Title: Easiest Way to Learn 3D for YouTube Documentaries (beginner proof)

Now that you know where to find everything you need you might be thinking this is going to cost me a lot and that's partially true. In my community I like to divide scenes in two categories, minimalist and realistic.
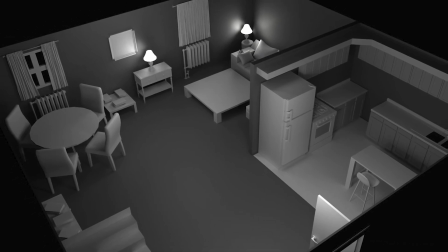751s
Minimalist scenes are simple, fast to make and super affordable. And guess what, you can still get clients and views with this method.
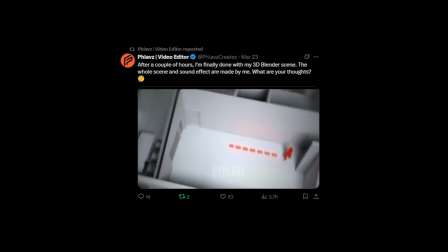759s
For example, community member Flask uploaded a minimalist scene I made for a tutorial and then got hired by a content creator right after. And when it comes to views, just look at Lemino's Kennedy video and that should be all the proof you need and by the way 3d pays well so once you land some clients or get monetized on youtube you can always reinvest that money into making more realistic scenes and still be at a net positive so yeah at this point you've got everything assets textures and you roughly know how to use
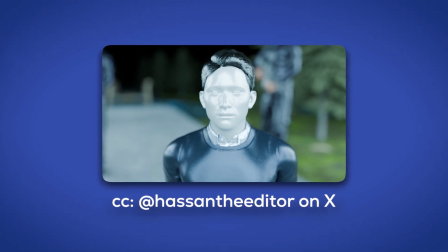793s
blender so you build your first scene but it just looks flat and not cinematic at all. I get it and I used to make that same mistake but let me tell you it's all about lighting. Lighting is almost like a complete art form by itself and it can make or break your scene and the biggest mistake I see with beginners is that they like their scenes
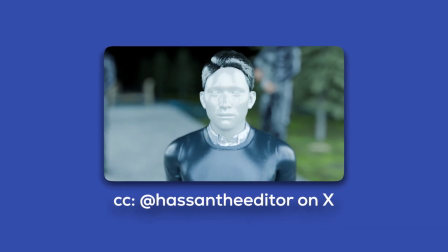818s
with light coming straight from the camera's perspective or sometimes directly
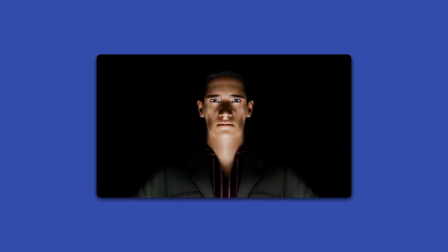824s
above or directly below your subject and honestly that's the reason why your scenes look flat so here's the tip that changed everything for me use
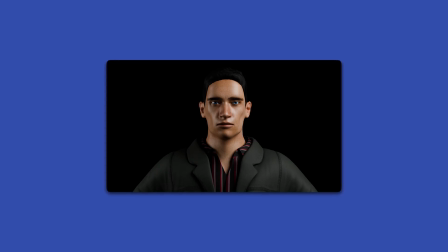835s
light at an angle remember shadows are your friend they reveal the shape of your subjects and are as important as the light itself so to drastically
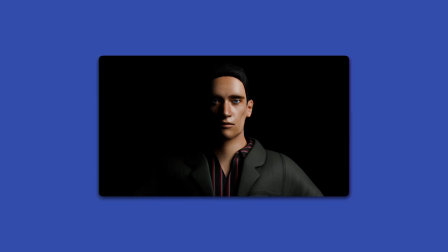846s
improve your scene use lighting at a 45 degree angle or greater you can
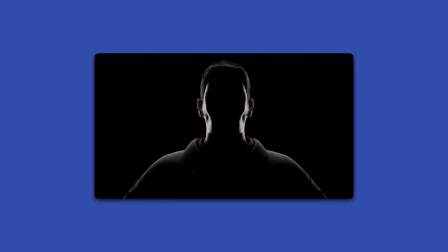852s
also try from different places like behind your subject or slightly to the side
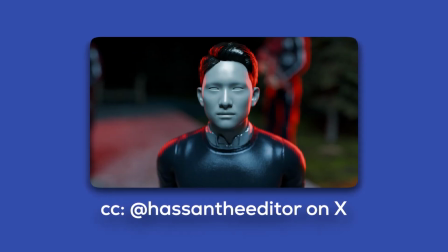858s
or maybe even try using more lights from multiple angles and give them different colors. Let me tell you this trick will make your scenes a thousand times better but lighting isn't everything you can have amazing lighting and highly detailed models but if your clients or viewers don't know where to look and they feel lost on your scene you are just cooked my friend. And you need to learn how to frame like Hollywood. I know sounds like a big deal but it's actually easier than you think.
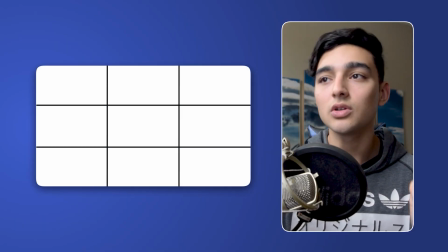892s
The only thing you have to do is follow these guides. They are called the rule of thirds and your only job is to position the most important elements on the intersections of these lines or directly at the center.
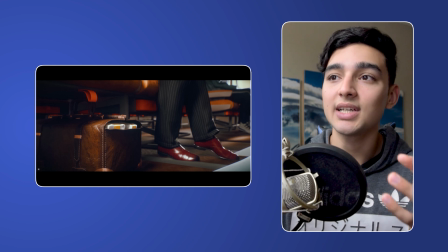906s
It doesn't get easier than that. Most of your favorite creators have used this technique and you probably didn't notice. Another way to prevent your viewers and clients from feeling lost on your scene is actually a technique that YouTube thumbnails designers have been using for a long time to come up with clickable images.
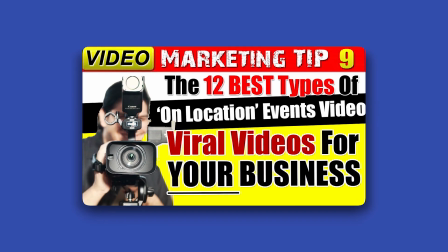925s
I mean when you see a thumbnail that has lots of elements on the screen and lots of things going on you end up just not understanding it a lot and you skip the video entirely. Well, the same applies to your compositions. If you reduce the amount of focus points your scene has by just two or three, your scene will become trash free and your viewers and clients will have to use less brain power to understand it, which makes your composition a thousand times better.